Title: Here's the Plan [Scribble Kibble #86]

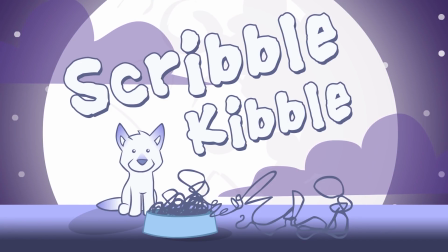(0:00)
I found out about the short film Here's the Plan about a year ago, and I've been waiting excitedly for it to come out because it's the first thing I've seen in a long time that felt honest about romance.
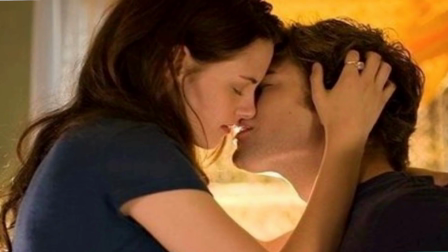(0:11)
We are inundated with super sexy, dramatic,
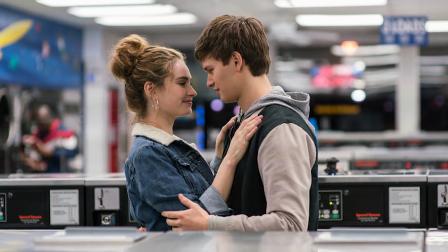(0:15)
adult and teenage romances, but we don't get much that's about successful long-term relationships.
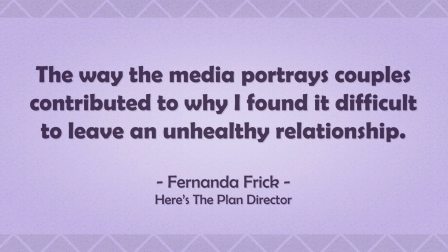(0:21)
If you happen to be in a happy marriage, or if you've been together with someone for at least a few years, you'll know how underrepresented your kind of relationship is in the media. It just doesn't exist. Before I talk about Here's the Plan, here's your chance to watch it. It's almost 20 minutes long, so I don't know what your schedule's like. You might need to plan when you're gonna watch it. Okay, so 3D animation. It just so happens that I was watching an interview with Don Bluth, a famous 2D animator, and he said something that gave me an aha moment about 3D animation. He said as soon as there was a successful 3D animation, everybody started copying that style, and now all 3D looks generic.
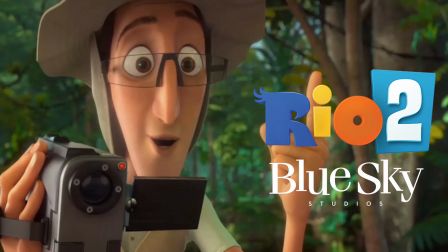(1:06)
Think about it, all 3D movies kind of look the same, don't they? Especially if you compare them to 3D video games that have such drastically different art. 3D animated movies all use about the same style,
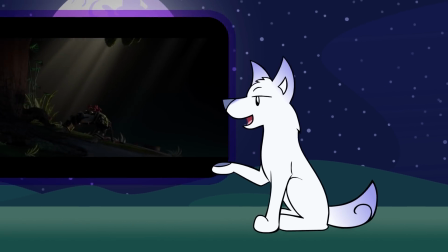(1:19)
and only on a rare occasion do you get a movie like The Book of Life, which is so visually different that as an artist you stop and say,
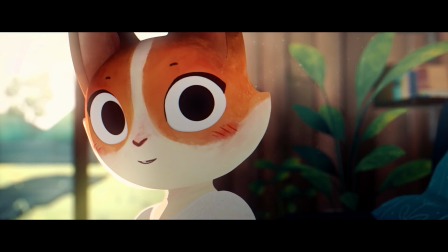(1:26)
I have to see that. Here's the Plan is that different style. The characters have simple black pupils instead of detailed cartoon eyes.
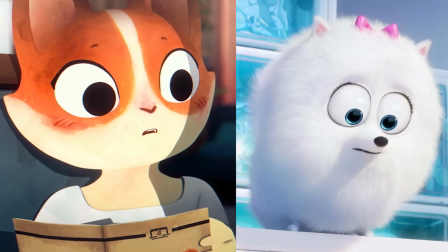(1:34)
The animal puppet models don't have fur. Instead, they have a hand-painted texture.
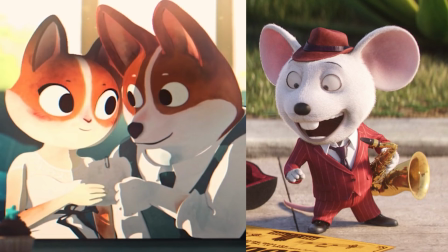(1:39)
The shading is flat 2D toon shading instead of complex soft shadows.
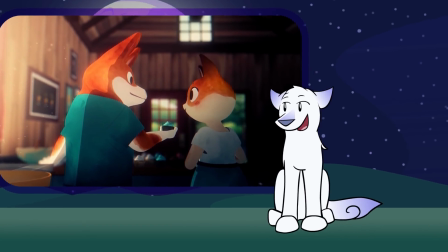(1:44)
I would say some of the style choices were because it's an independent animation with a small team and a small budget, but the style choices were intentional. Everybody knew in the beginning the art style they wanted to aim for had to be simple or the movie would never get finished. The cultural influence on the art style is also different from what artists in North America are exposed to,
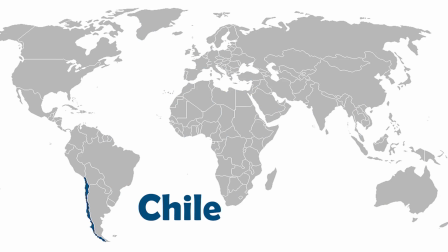(2:06)
since the director, Fernanda Frick, is Chilean, and the animation is made in Chile. Frick directed Here's the Plan with a team of 32 people and finished it in 2 years. The film's budget was $50,000, and Frick had to supplement that by doing art commissions and teaching classes to make more money.
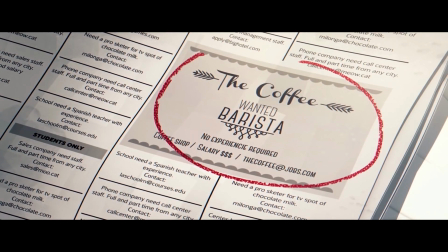(2:23)
Kind of like in the film. What's surprising to me, and what you may find incredibly useful, is how well documented the making of the film is. Normally, animators make these projects and they don't talk about what their thought process was.
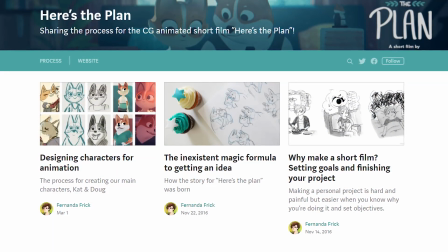(2:36)
But in this case, Frick has a blog where she's posted articles about how to come up with ideas for short movies,
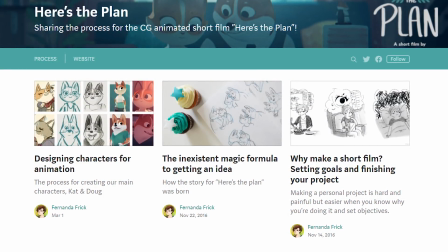(2:42)
how to design characters, and they're well written and easy to understand. I'll put the link below. One element of the animation the blogs don't talk about is something called a color script.
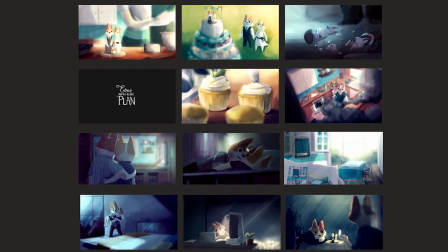(2:52)
A color script is where you make concept art for your movie in order and then apply the right
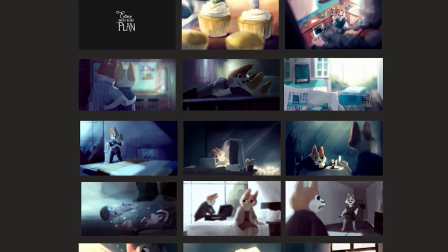(2:57)
type of setting colors and lighting colors to fit the emotional progression of the film.
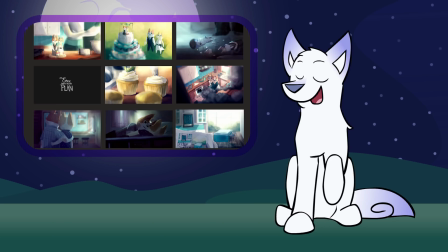(3:02)
This way it's easy to show the other artists on your team what colors and mood lighting to use at every scene.
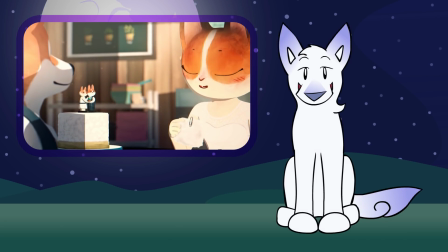(3:07)
At the beginning of Here's the Plan, everything is clear and bright, and as the plot goes on,
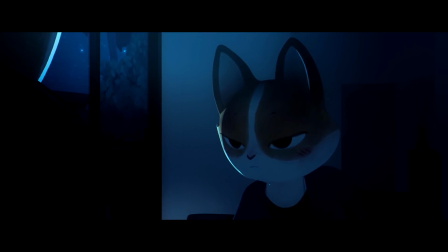(3:12)
the set becomes more grayscale and the lighting toned in blue as the characters stray further and further from their dream and from each other. I think what really gets me about the movie is that while it's about this couple, it's also about losing sight of what's important. And I think anyone who's achieved something really big or made a tough choice can tell you that it takes a lot of work and a very long time and some unplanned detours to make a big dream come true.
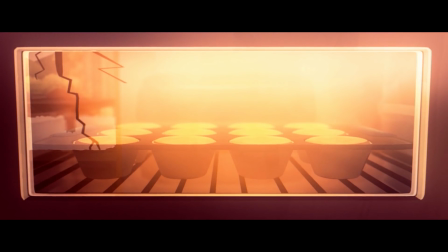(3:39)
Good and bad things happen that distract you, but no matter how stuck you think you are, you can always choose to change.
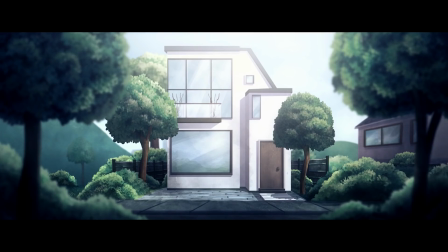(3:46)
There's usually a big sacrifice you have to make, like the entire career you've built up, but it's worth it.
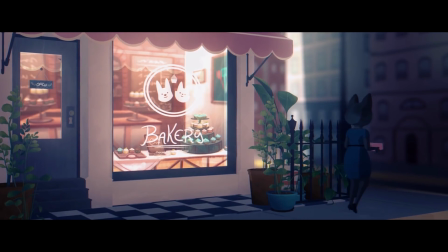(3:53)
It's worth it. So, what's your plan?